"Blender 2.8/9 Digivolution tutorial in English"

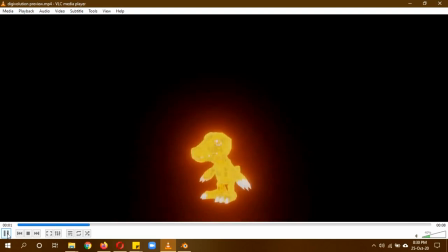2s
Hi, hope you guys are doing well. So today we'll be doing this Digivolution animation because Digivolution was my favorite.
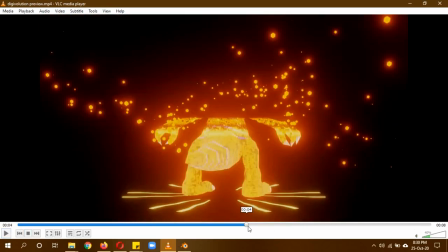11s
So that's why I thought of making an animation related to it. So we'll be doing a step by step breakdown of the tutorial as well as some direct one on one tutorial.
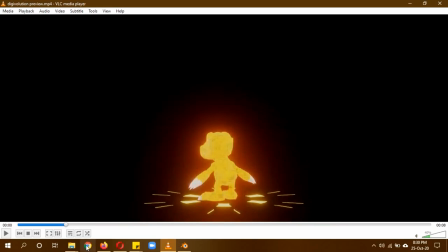19s
So the first thing I think I'll just tell you about it in the bottom ring over here. It's actually from CGPatrick's tutorial of a procedural hoodoo design in Blender EV2.8.
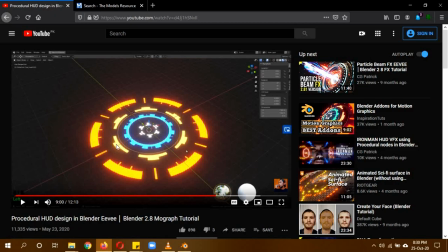27s
He actually used multiple versions of it. I only used one big one because I actually only the file that was needed so I'll leave a link to this in the description and you can actually create this uh bottom base circular thing whatever it's called over here so I'll leave a link to it in the description so you can follow the tutorial to create them and I actually just use one disk here use multiple disks
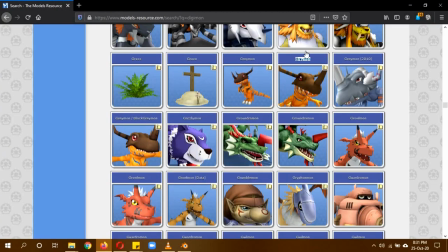47s
so now for the next part I'll also leave a link to this in the description below so uh if you actually go to this website called
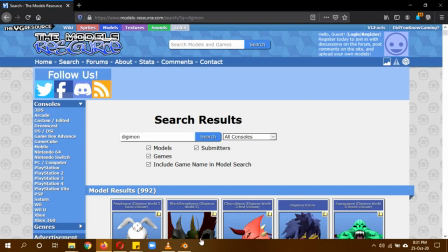54s
uh the model resource I'll leave a link to the uh Agumon and game on models in the description below you can search any other models if you
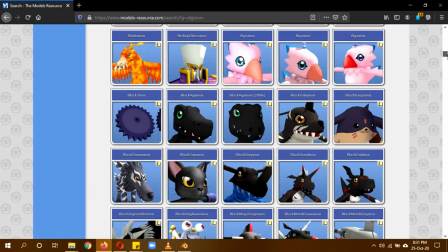61s
actually want to there are loads of Digimon models so if you actually want to use some other model to create the division process
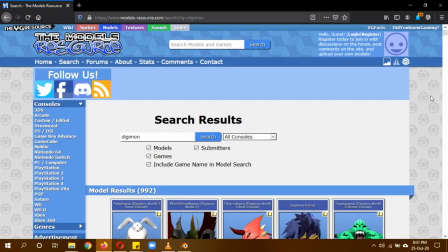69s
you can use them for yourself so yes I'll actually link to them in the description below and the rest is up to you if you want to use some other Digimon for the process you're more welcome to do it so let's get started on the next part
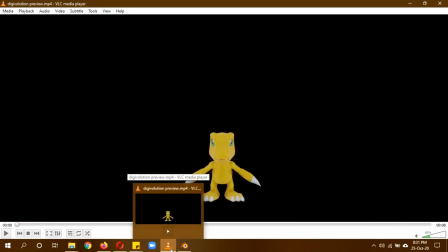82s
so I already to the version part and the you know modules so now I'll actually set up the scene first
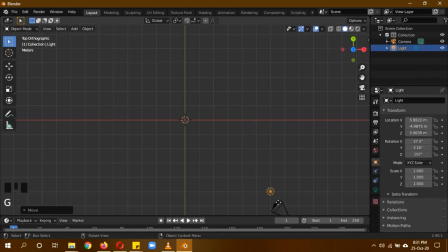90s
click on 7 to go to top view select this light and G to move it on this side over here and then shift D G X to move it on this side okay and then shift select both of them and then shift D G Y to move them both above okay so now we have lights on all four sides of our scene I think these two are
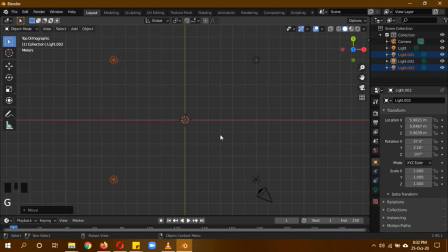110s
this should be a little bit more on the side and now shift select all of the lights because these lights are on the top and this bottom part will look too shadowy and I don't want that so shift D G Z and move it about over here yes this actually
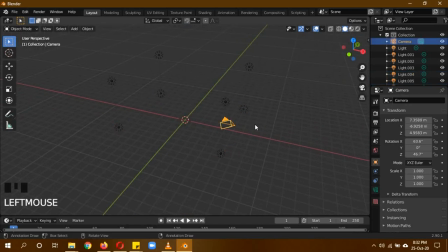127s
looks good enough now if I select it and click on alt G and alt R to reset all its location rotation premises so change the rotation on x axis as 90 okay and then g y to move it a little bit
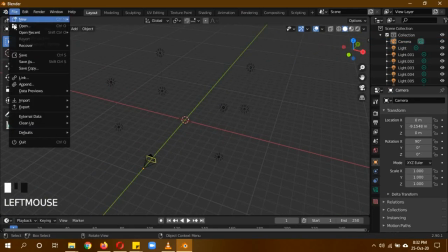143s
of backward now I'm going to import the models file import dot obj
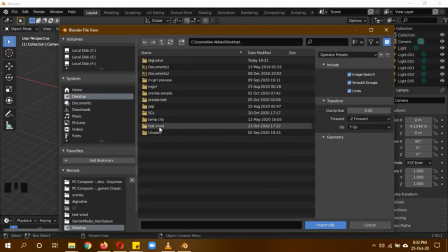148s
okay mines are in desktop your are probably in your downloads so just search for them and import the models so I actually downloaded the one classic model and I
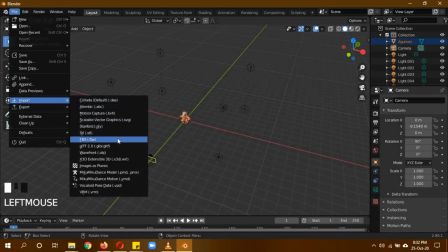159s
also import the greymon model as
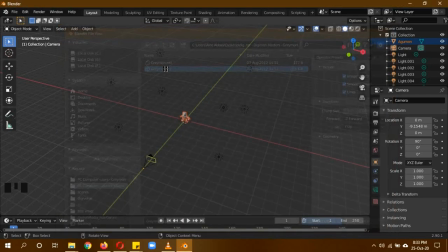164s
far as also the greymon classic models or repeating the masters model i don't know i'll just leave a link to a description so as you can see
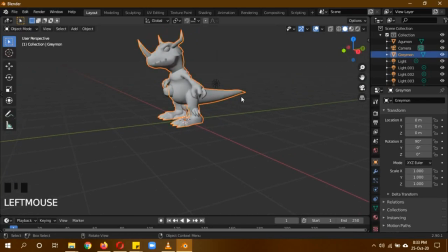171s
that the agumon and greymon model are actually a lot similar in size i actually want greymon to be bigger to you know show the size variation so i'll go into wi-fi mode and now i can see that the agumon model is so i'll just scale the greymon model to be about this big so
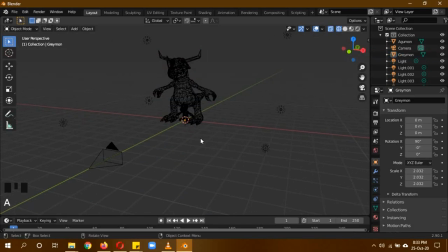186s
this actually shows are really good height difference for both of them so now let's go back into solid mode click on zero to go
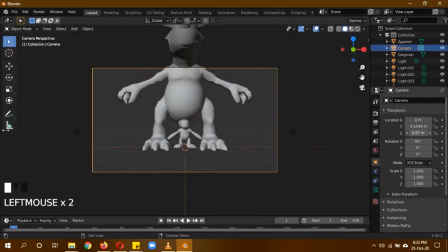193s
to camera view select the camera and i'll just move it above on the z-axis axis because on the start of animation our main focus is
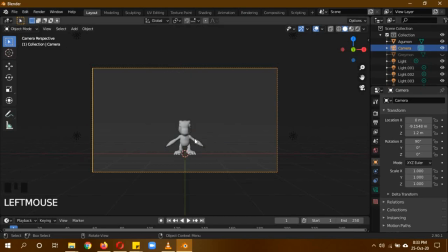200s
agumon not graymon so i'll just hide graymon for now and over here now agumon is our main focus and for now on the start of the animation
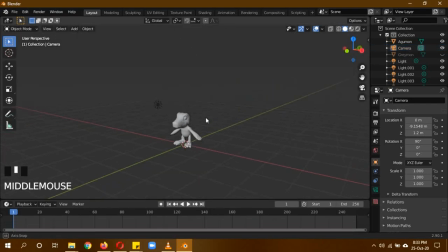208s
it's actually good enough because we can see the agumon okay now select the um select agumon
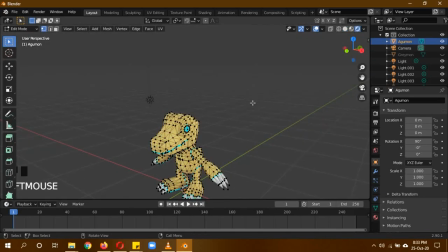213s
and click on tab and let's just show issue let's just show you the problem in the random view because the eyes are actually closed and we don't want to close eyes so i'll just go back and edit mode and deselect everything and click on l while selecting while having your mouse over its eye click on l then go to
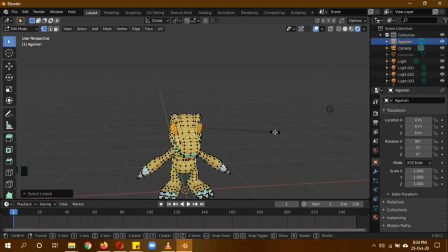229s
the other eye and then hover mouse over it and click on l and then just scale it come out of edit mode and you can see that the eyes are